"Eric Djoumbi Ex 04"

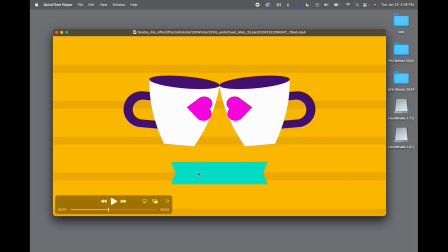(4:04)
And when they're about to settle down, now you can bring this one up, and let's see how you have. Nice. Okay, and even here, I think you can, because this is too blank.
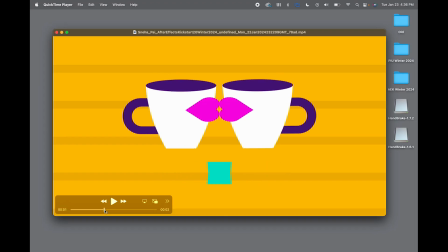(4:22)
So I will start the inner animation maybe somewhere around here, because right now it's just blank.
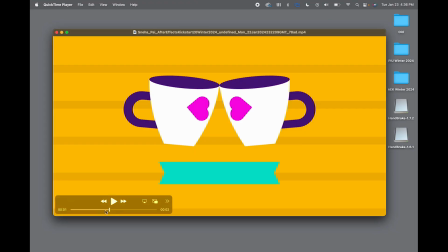(4:30)
And in motion graphic, it's always to have some sort of movement. So here I will start having that inner animation, and it looks nice. You did a good job with the mask here. And yeah, so this is what I have to say about this.
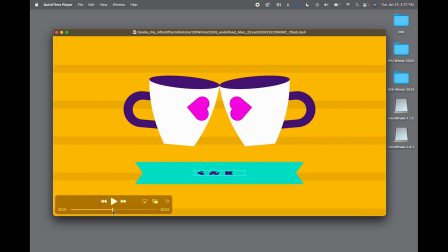(4:48)
The beginning looks good, and I just want to see this goes back to the default position, and then kind of delay a little bit the animation on this band, so it start a little bit late when these guys are going back to the neutral
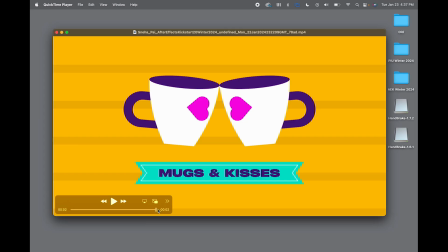(5:06)
position. Other than that, this is looking good and nice work.
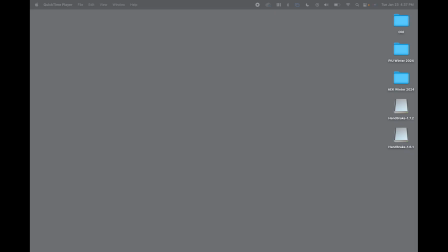(5:14)
Next, we're gonna look at Eric.
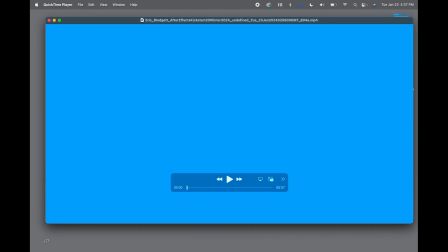(5:21)
Always feels weird when I have to call my own name. Okay, let's see what you have, Eric. Okay, good. So let's look at the structure here.
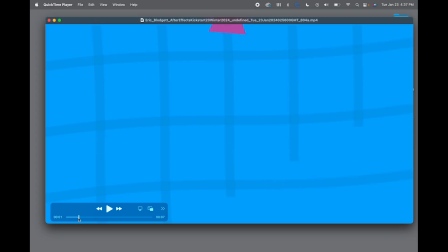(5:39)
So we have the background animation, and so I will bring this one, the lamp, a little bit earlier. So what is going to happen if you bring maybe about here, as the eyes is going down with the band,
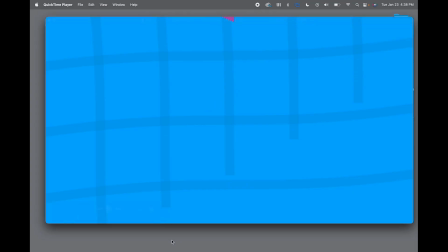(5:58)
it's going to look like these stripes are pulling the lamp down, because you have them, and you know it's aligned to this center line. So when we are looking at this animation, this is where the eyes are locked in at the center, and then we follow that down, and this is completed. Then you have this one.
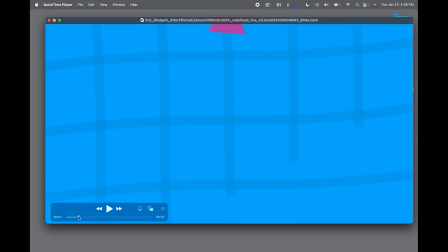(6:18)
So I think it will look better if you maybe bring that, if you know your overlap start maybe around here. So as this one is about to be done, the eyes is going to jump from this area to where the lamp is going to show, and we're going to pull it down.
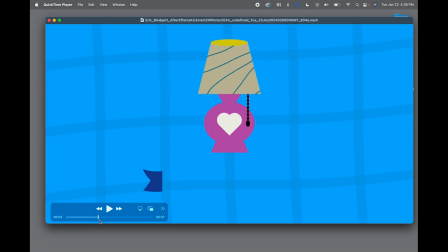(6:37)
And as even here, this is I will also bring, so let's say this is down, nice, we have that wiggle looking good.
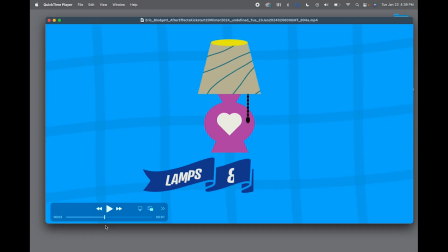(6:52)
I think from here, maybe what I will do, and this is just me, I'm not saying that what you did is wrong, but what I will do here is, as the lamp is landing, I will start the ribbon and then have this nice animation that you have at the end,
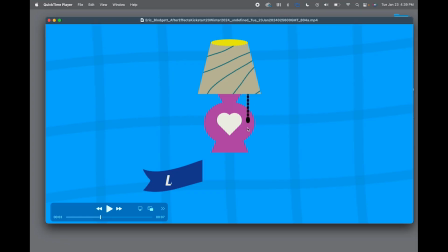(7:08)
the light, and this is almost like a closing, like you know, you signing off. And let's look at the ribbon animation, the banner. So even here, let's see. So I will want the text.
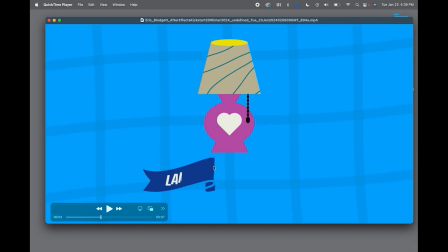(7:24)
It will be nice if the text is completed, because right now we have this first animation completed. So it will be nice to have all the text readable here. So lamps should be completed around here,
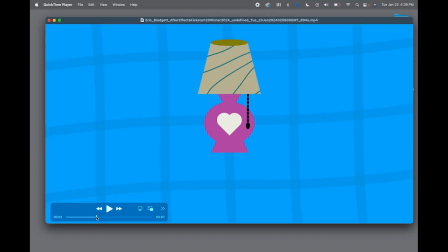(7:41)
because what is happening here is we're looking at it, we're still trying to read, and then this one is already starting. So as this part is completed, so about here, you know, it will make more sense to have the first word,
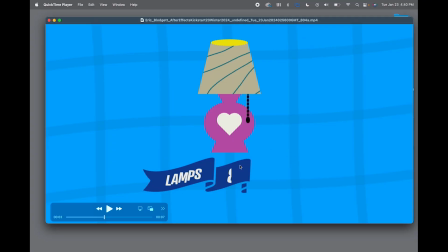(7:57)
something here, to have the I, and I'm sorry, and this is okay, yeah, so this can work.
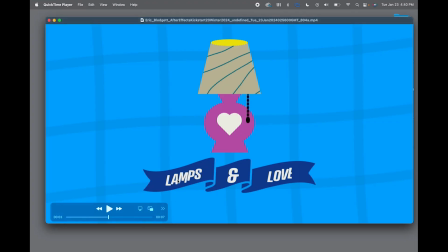(8:08)
So just play with the timing on the text and banner animation, and yeah, I think it will look better. And if you can, this one just for you know, aesthetic, you know,
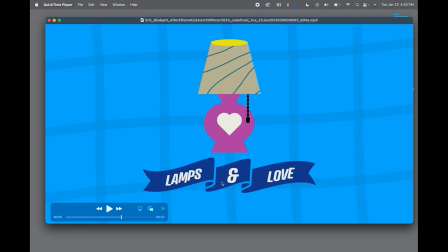(8:26)
point of view, if you can add a rotation to this so it's aligned in terms of orientation, so it can be parallel to the angle of the banner here.
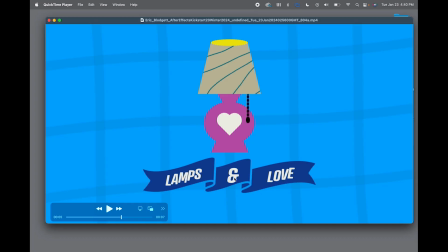(8:39)
You see how you have everything aligned parallel to the banner. So if you can do the same thing here, just to stay consistent maybe with the look. I mean, this you can live as is, but you know, in this case, maybe just move this up a little bit.
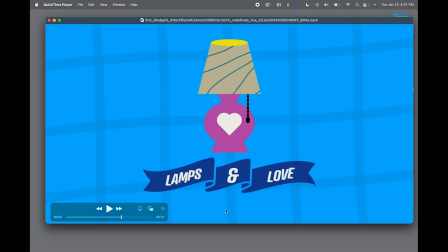(8:55)
It's too close to the edge. So in review, what I think you need to address here, like I said, this is maybe adjust the timing on this animation,
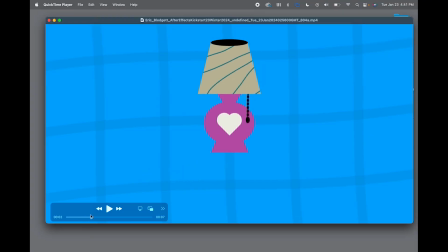(9:13)
and here bring the banner maybe a little bit earlier, because the lamps settle and then we have too much time. So this animation of the switch being pulled, I'll move that in the at the end.
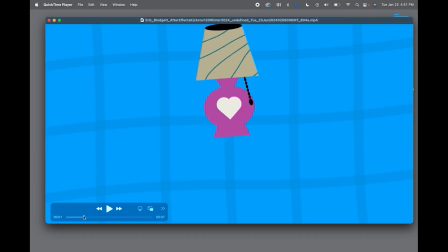(9:28)
So what is going to happen is when the lamp lands, we have the banner animation, and then when everything is done, then you can have that click. And I think this is going to be more, you know, more powerful.
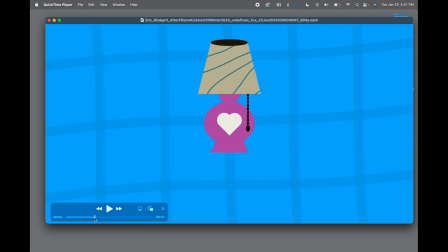(9:43)
It's going to be a bigger statement than because right now this animation is getting lost in it's nice, but it's just getting lost because it's happening. But you know, this is more prominent on screen, so we barely pay attention to this.
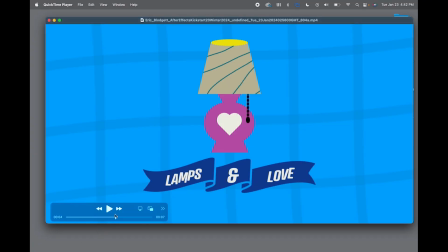(10:01)
But if you put it at the end, it will make more sense that after this one is done, we have, I'm gonna call this like some sort of accent animation. So we have this accent where we have this nice subtle animation, and we have the change in color here.
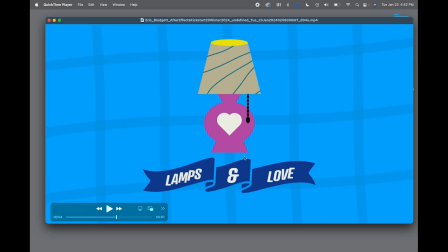(10:17)
And just think about, some video, even commercial, if it's a logo, at the end of the logo you have that accent where you have maybe like a shine, just something that comes at the end after. So that's what I will do in this case. But other than that, this is looking good.
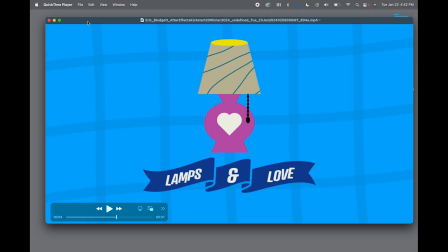(10:35)
I love the color, good contrast. Nice work, Eric.
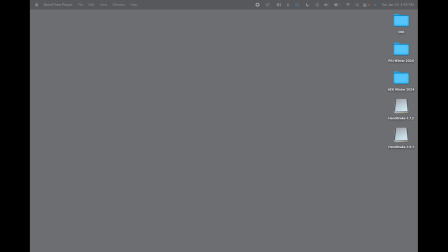(10:40)
And now we're gonna look at, who's next?
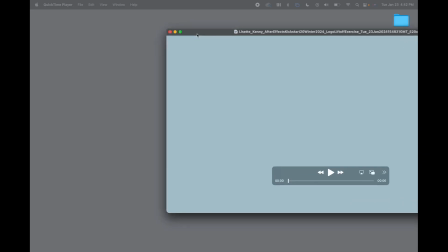(10:46)
Now we're gonna look at Lisette.
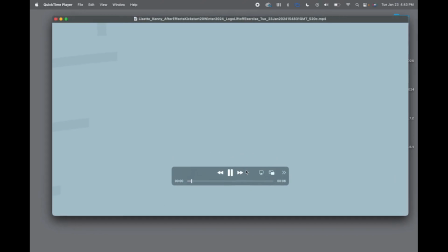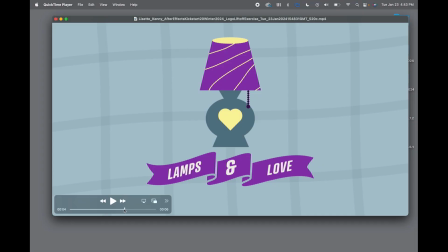(10:56)
All right, let's play again.
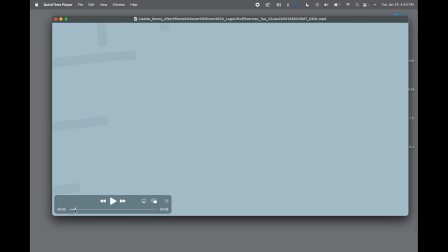(11:01)
Great. So, beginning, we have this animation,
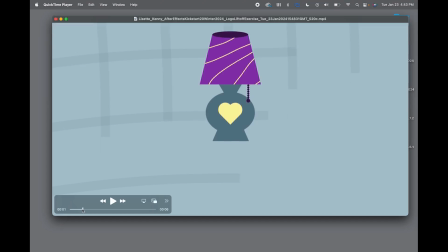(11:09)
and I like the overlap, but this is, I will slow this down. It looks almost like it's just appearing. So the animation is not being built.
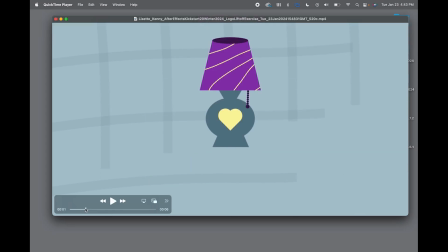(11:23)
It comes in way too fast. I like the bounce. I will just slow this down, and let's see. Yeah, the banner animation looks good. I love it. I like the text animation. And again, so this is what I was talking about in the previous assignment.
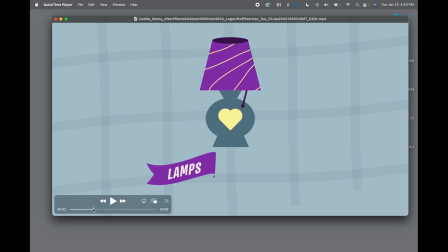(11:41)
You see how we have the word spell, as the banner, this part of the banner is done. Yeah, this is good. Let's look here. Perfect. We have this aligned and parallel to the banner.
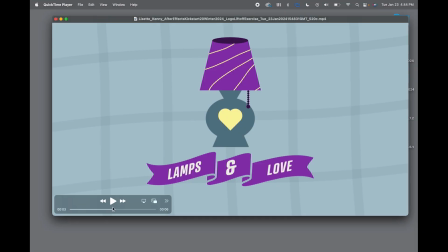(11:57)
Very good job. It's almost like you heard me. And same thing with the word love. Very good. Looks nice. So this is, not almost, but this is what I was referring to in my in the note, in what I said in the previous video.